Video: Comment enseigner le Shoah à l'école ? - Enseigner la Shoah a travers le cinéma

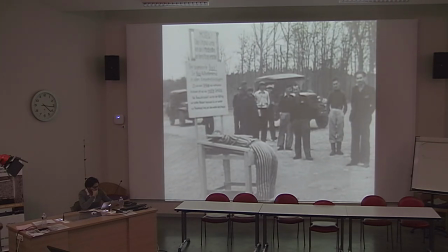Et ces instruments de torture.
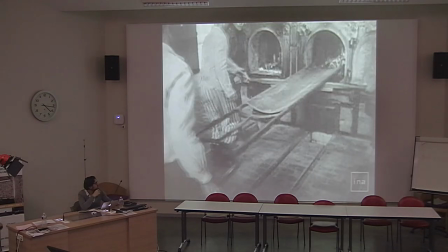Et ces fours crématoires, effroyables machines d'une usine à faire mourir.
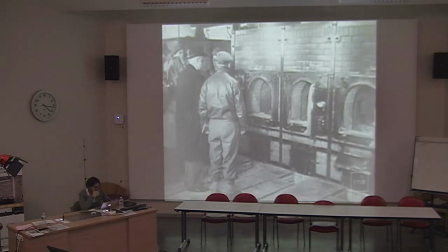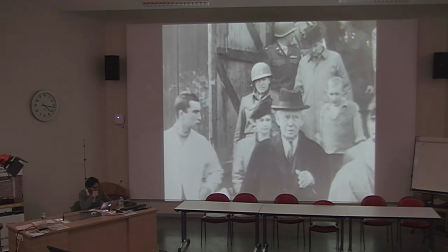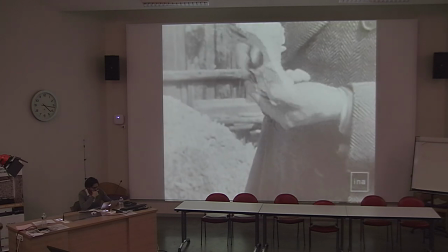Et cet endossement, tout ce qui reste de patriotes, hommes et femmes qui avaient refusé le nazisme.
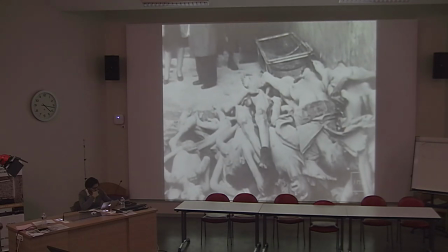Et ces pyramides de cadavres qui ne sont plus que des os.
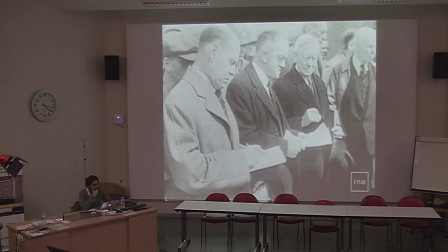Et tous ces spectacles devant lesquels il faut respirer des selles, mais devant lesquels aussi il faut ouvrir les yeux et serrer les dents.
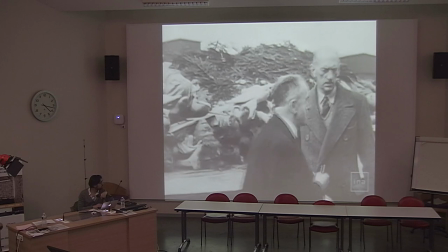Rien ne paiera jamais cela, rien ne s'effacera jamais.
Voilà, donc ça c'est ce qu'on peut découvrir à l'époque.
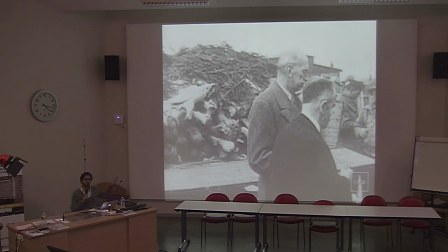Des gens découvrent ces images, avec, et je ne vous ai pas montré les pires qu'on pouvait voir, parce qu'il y a eu des reportages pendant plusieurs semaines, entre avril et juin 1945. Et les reportages sur Bergen-Belsen sont encore plus terribles, parce que là, vous avez vraiment des corps absolument, enfin un peu comme cela, squelettiques, mais par centaines amoncelés sur le sol.
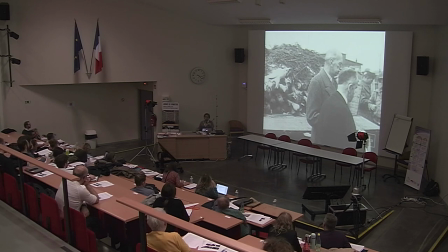Des gens découvrent cela sans y avoir été préparés. Vous allez au cinéma pour voir une comédie, un western ou je ne sais pas quoi, et vous avez les actualités. Donc ça a été évidemment un choc dû au fait aussi de l'impréparation des spectateurs.
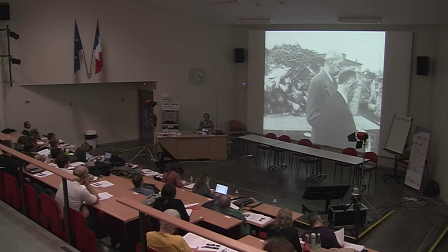Il y a un texte comme ça de Mauriac dans le Figaro où il raconte qu'il va au cinéma et qu'il se prépare bon, pour la séance. Il y a devant lui un garçon qui a peut-être 8 ans, 10 ans, qui s'installe, et il ne voit que sa nuque puisqu'il est devant.
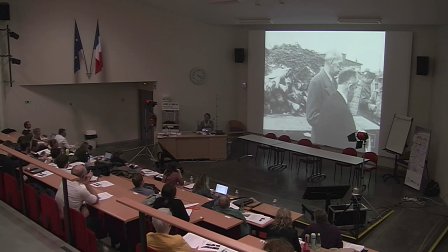La séance démarre, et il y a les actualités avant le film. Et tout d'un coup, il voit des images de ce type-là, donc de camps de concentration. Et Mauriac se dit, mais qu'est-ce que cet enfant de 8-10 ans peut bien penser du monde dans lequel il est introduit, puisqu'il est, voilà, il est arrivé dans le monde il y a 8
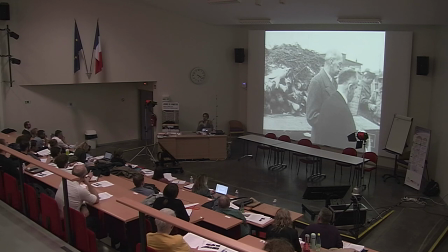ans, 10 ans, un monde dans lequel on assassine, dans lequel on brûle les gens dans les fours crématoires, dans lequel, comme le dit Mauriac, les cadavres se ramassent à la pelle. Tout d'un coup, le cinéma devient un lieu d'initiation, mais un lieu d'initiation terrible.
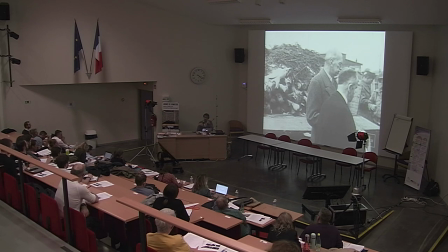Ce que la grande essayiste américaine Susan Sontag appelle une épiphanie négative, une apparition négative, une découverte, quelque chose qui se révèle à nous, mais de l'ordre de ce que le pire peut produire, de ce que le pire des hommes peut produire.
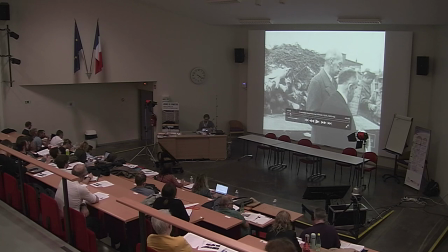Or, dans le reportage que vous avez vu, ici, des actualités françaises, première chose, vous n'avez strictement rien appris.
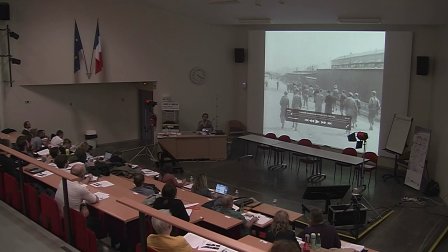On n'apprend strictement rien. On n'est pas du tout dans une information qui se voudrait roborative, sourcée, recoupée. On ne sait pas où est Buchenwald, on ne sait pas quand les images ont été tournées, on ne sait pas quand le camp a été libéré, on ne sait pas combien il y a eu de morts, on ne sait pas combien on a retrouvé de survivants quand le camp a été ouvert. On ne dit pas qui a ouvert le camp, ce sont les Américains.
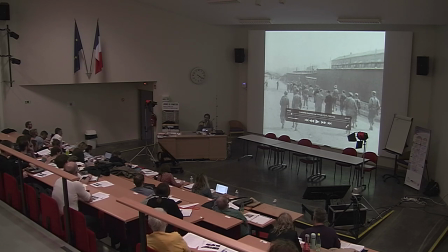Et on n'a rien appris. La seule chose qu'on nous présente, c'est de l'affect, de l'indignation. Mais en termes d'information, c'est zéro. On est dans les actualités, c'est du divertissement. Alors là, c'est sûr que quand les camps de concentration arrivent dans l'actualité du printemps 45, le divertissement est ennuyé.
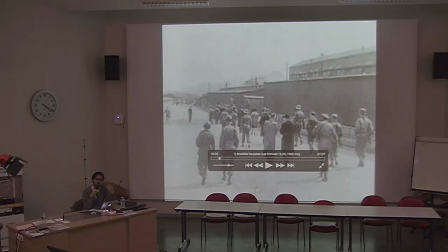Sauf qu'on fait de l'actualité de la même manière qu'avant, c'est-à-dire en étant beaucoup plus dans l'émotion que dans l'information ou le rationnel.
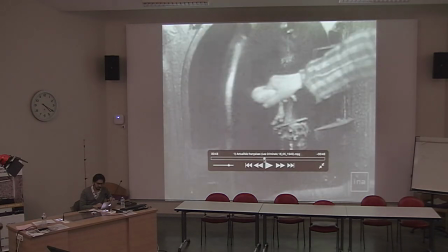Et puis vous avez aussi des erreurs dues, on pourrait dire, ou plutôt des amalgames.
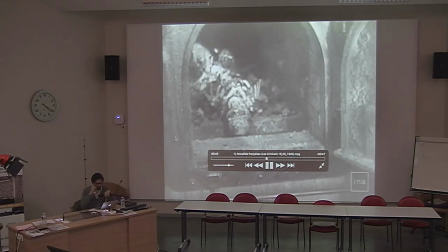C'est quand vous voyez ça.
Et ces fours crématoires, effroyables machines d'une usine à faire mourir.
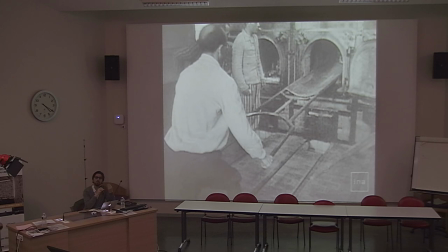Vous en déduisez que les fours crématoires sont un instrument homicide, qui tue. C'est pas du tout le cas, on le sait bien. Sauf que dans la manière dont c'est filmé et présenté, on en a immédiatement cette notion, puis c'est redoublé par le plan qui suit.
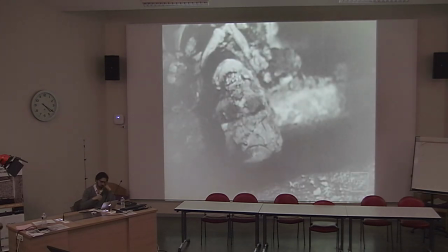On a un gros plan sur ce squelette calciné filmé à l'intérieur d'un four crématoire. Donc on est ici dans la création d'un imaginaire selon lequel on pouvait mourir brûlé, vivant, dans les camps.